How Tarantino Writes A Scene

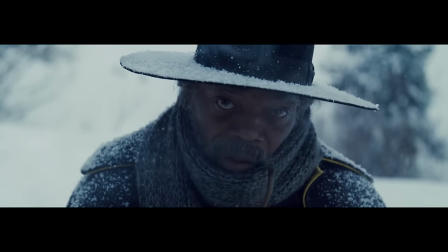[0:00]
When it comes to writers in the industry today, there are many who stand out, but if you were to ask me,
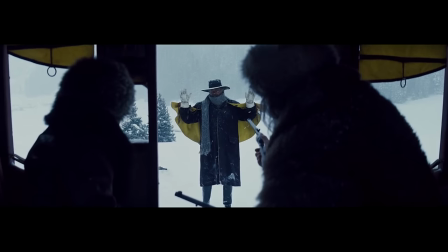[0:05]
when it comes to the very best at writing dialogue, nobody comes close to Quentin Tarantino.
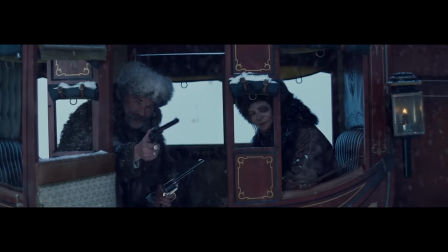[0:12]
So what's the deal with Tarantino? Why is his dialogue just so hypnotising?
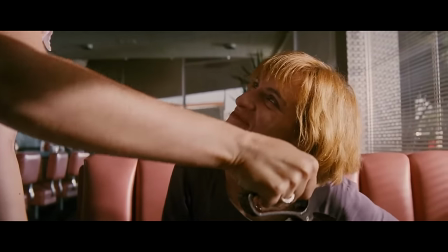[0:17]
Well, there are many reasons why, but I think a great place to start is the first scene of an indie film you might have heard of called Pulp Fiction.
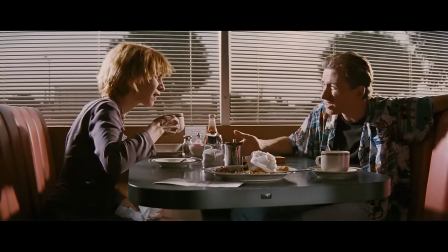[0:24] Forget it, it's too risky.
That was it. The very first line of the movie, and he already has the viewer's attention,
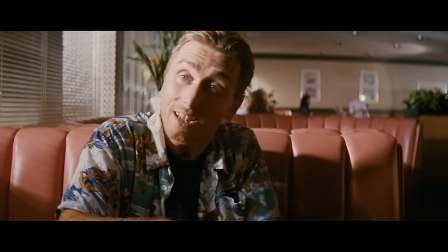[0:30]
and the reason he's grabbed us is because he uses a very specific device, and it's a device that is not often talked about,
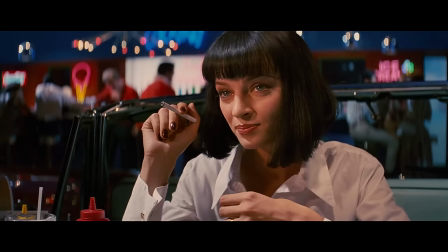[0:36]
in fact it's talked about so little it's a device that doesn't even have its own name. So because of that, it's something I've come to call the pledge.
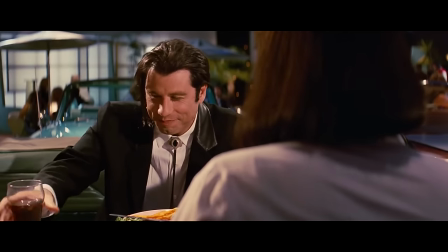[0:44]
Now please bear in mind, this is just my own thinking, the pledge is not some famous literary device,
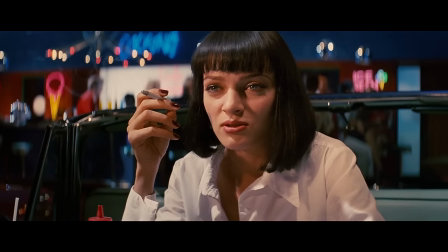[0:49]
but just a little phrase I've coined to try and understand how to tell a good story.
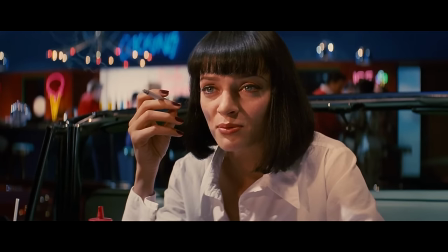[0:53]
Simply put, a pledge is a promise to the audience that at some point in the future, whether it be far off or immediate,
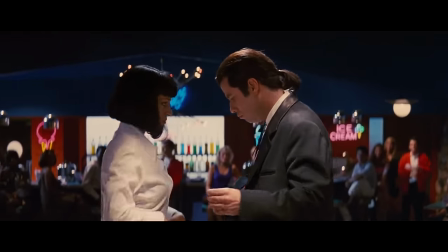[1:00]
something interesting will happen, and Tarantino is the master of the pledge.
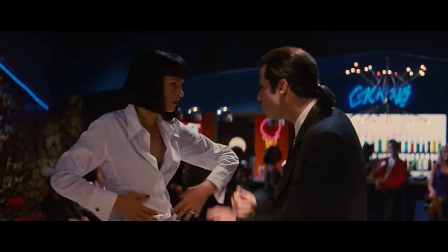[1:05]
It's how he already has the viewers attention within the first five words of the film.
What he says, Forget it, it's too risky.
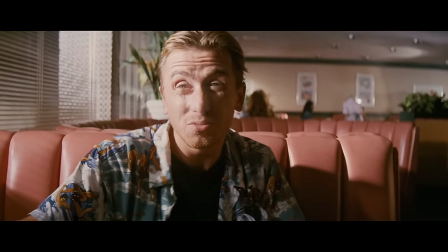[1:12]
The line is essentially saying that they are planning something, and what they're planning is very dangerous.
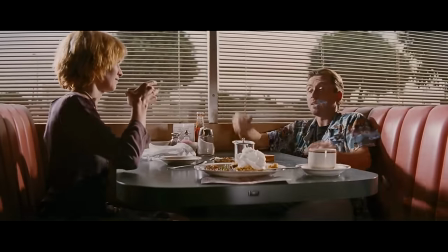[1:17]
Naturally, dangerous things are going to interest the viewer, so for the next few minutes, that pledge is stuck in the viewers mind.
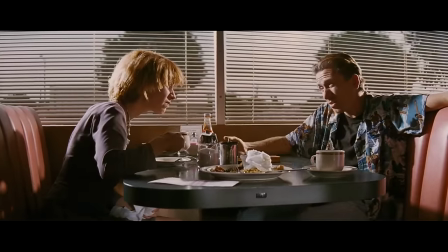[1:23]
What are they planning? Why is it so risky? The viewer doesn't know exactly what it is, but what they do know is that something dangerous is going to happen.
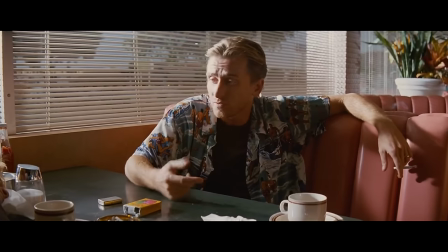[1:32]
All that investment, created from only 5 words said.
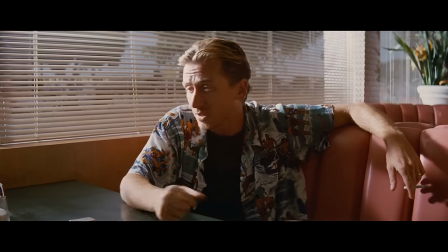[1:36]
And of course a pledge doesn't necessarily have to promise just conflict, or even conflict at all, because if conflict were the only thing that an audience would find interesting,
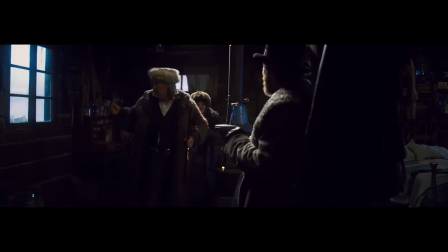[1:45]
then all movies and stories would be nothing short of one long argument or fight sequence,
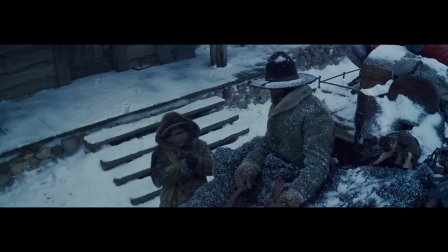[1:50]
so to better understand the pledge, let's look at another way Tarantino uses the device. Let's look at the hateful aim.
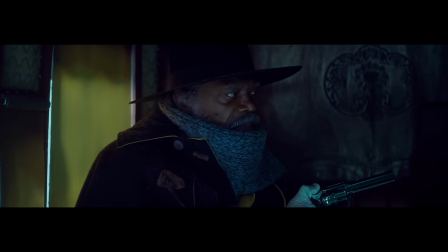[1:57]
So here's the summary, Major Mark West, Sam Jackson's character, had a massive confederate bounty on his head because he broke out of one of their most famous prisons.
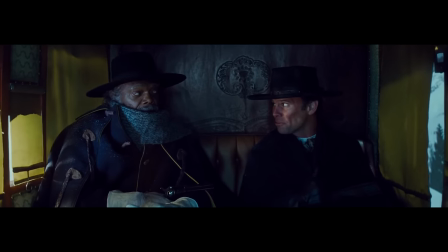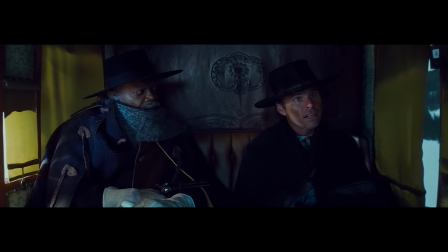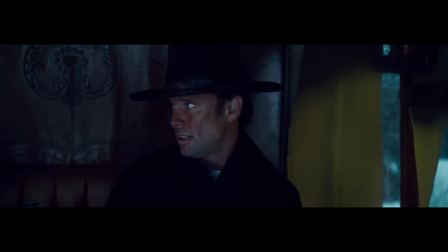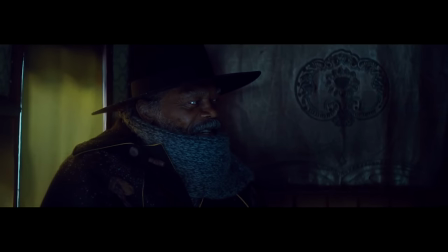[2:22]
You want to know what he says next, right? And the fact I just paused that clip at that moment almost annoyed you, because you want to hear the story of how he broke out of prison and gained a bounty on his head.
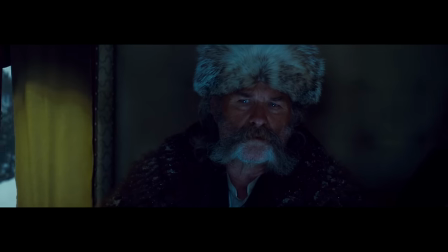[2:32]
That's the whole point, and that is the pledge in action.
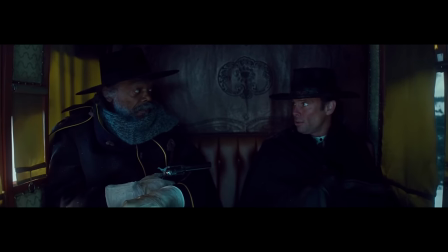[2:36]
It's one of the reasons Tarantino writes such great scenes because he often builds an anticipation towards the future,
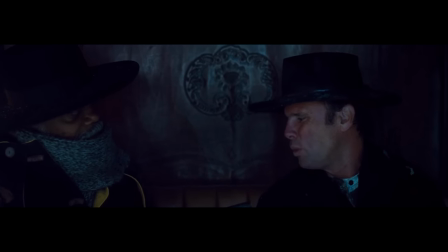[2:42]
whether it be the next scene or simply the next line of dialogue. Not all, but many of his lines build a larger picture.
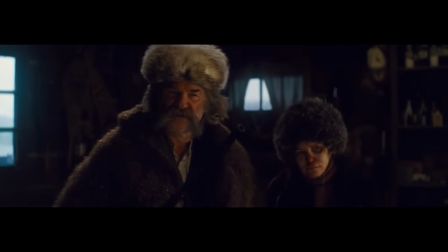[2:49]
They don't just serve themselves, but they also serve the next line, so the audience is kept in a perpetual state of wanting to know what happens next,
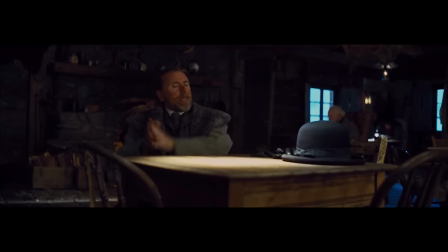[2:56]
and that's why it's just so hard to stop watching a Tarantino film, especially when there's an exchange of dialogue.
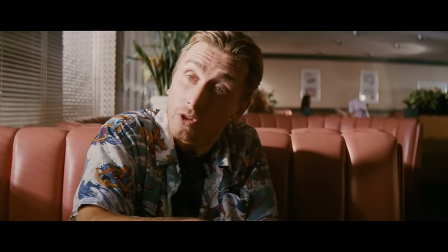[3:03]
In relation to the first line of Pulp Fiction, I can imagine, you might ask, but that line of dialogue...
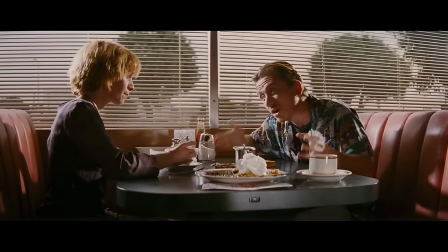[3:09] Forget it, it's too risky.
That isn't a pledge, that's a hook, and you'd be right. that line is a hook,
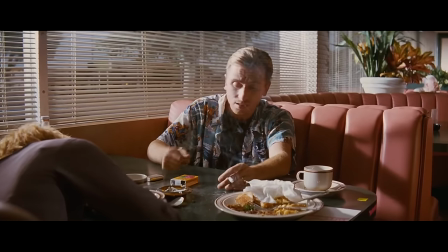[3:16]
just like a great line of prose at the start of a good book that grabs the reader's attention, but this line also serves the purpose of being the pledge for the scene.
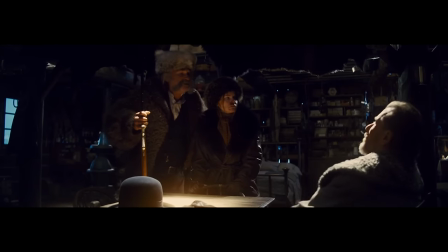[3:24]
And then, you might ask, so aren't a hook and a pledge the exact same thing? Well, not really.
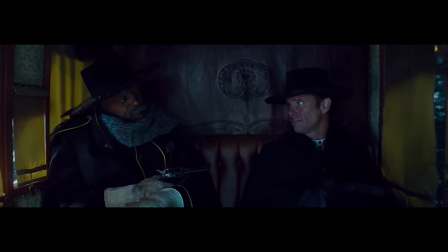[3:31]
A pledge is more fundamental to telling a good story, because a hook is cheap.
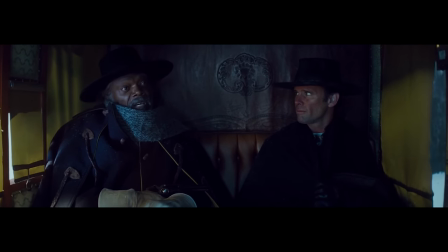[3:37]
It grabs the viewer's attention. A pledge maintains it.
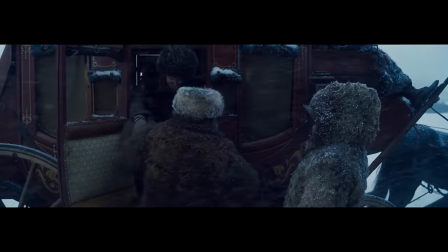[3:42]
And I think what's worth noting about Tarantino and his scenes is how there is always conflict in them.
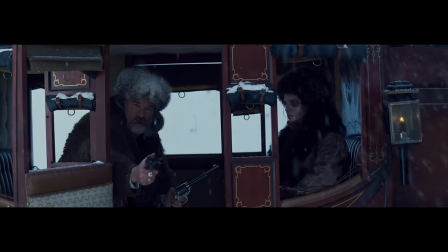[3:48]
Let's look at the start of The Hateful Eight. The first scene, the Major is held at gunpoint in a tense first encounter with another character.
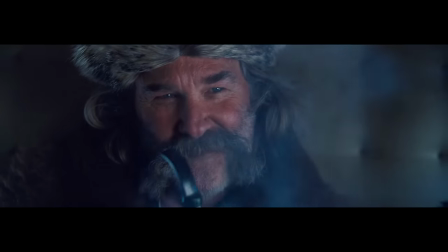[3:55]
The second, they are having an argument on whether a bounty should be taken in dead or alive.
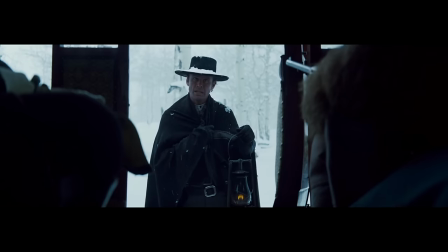[3:59]
The third, they have a tense encounter with another man where he claims to be the sheriff and they don't believe him.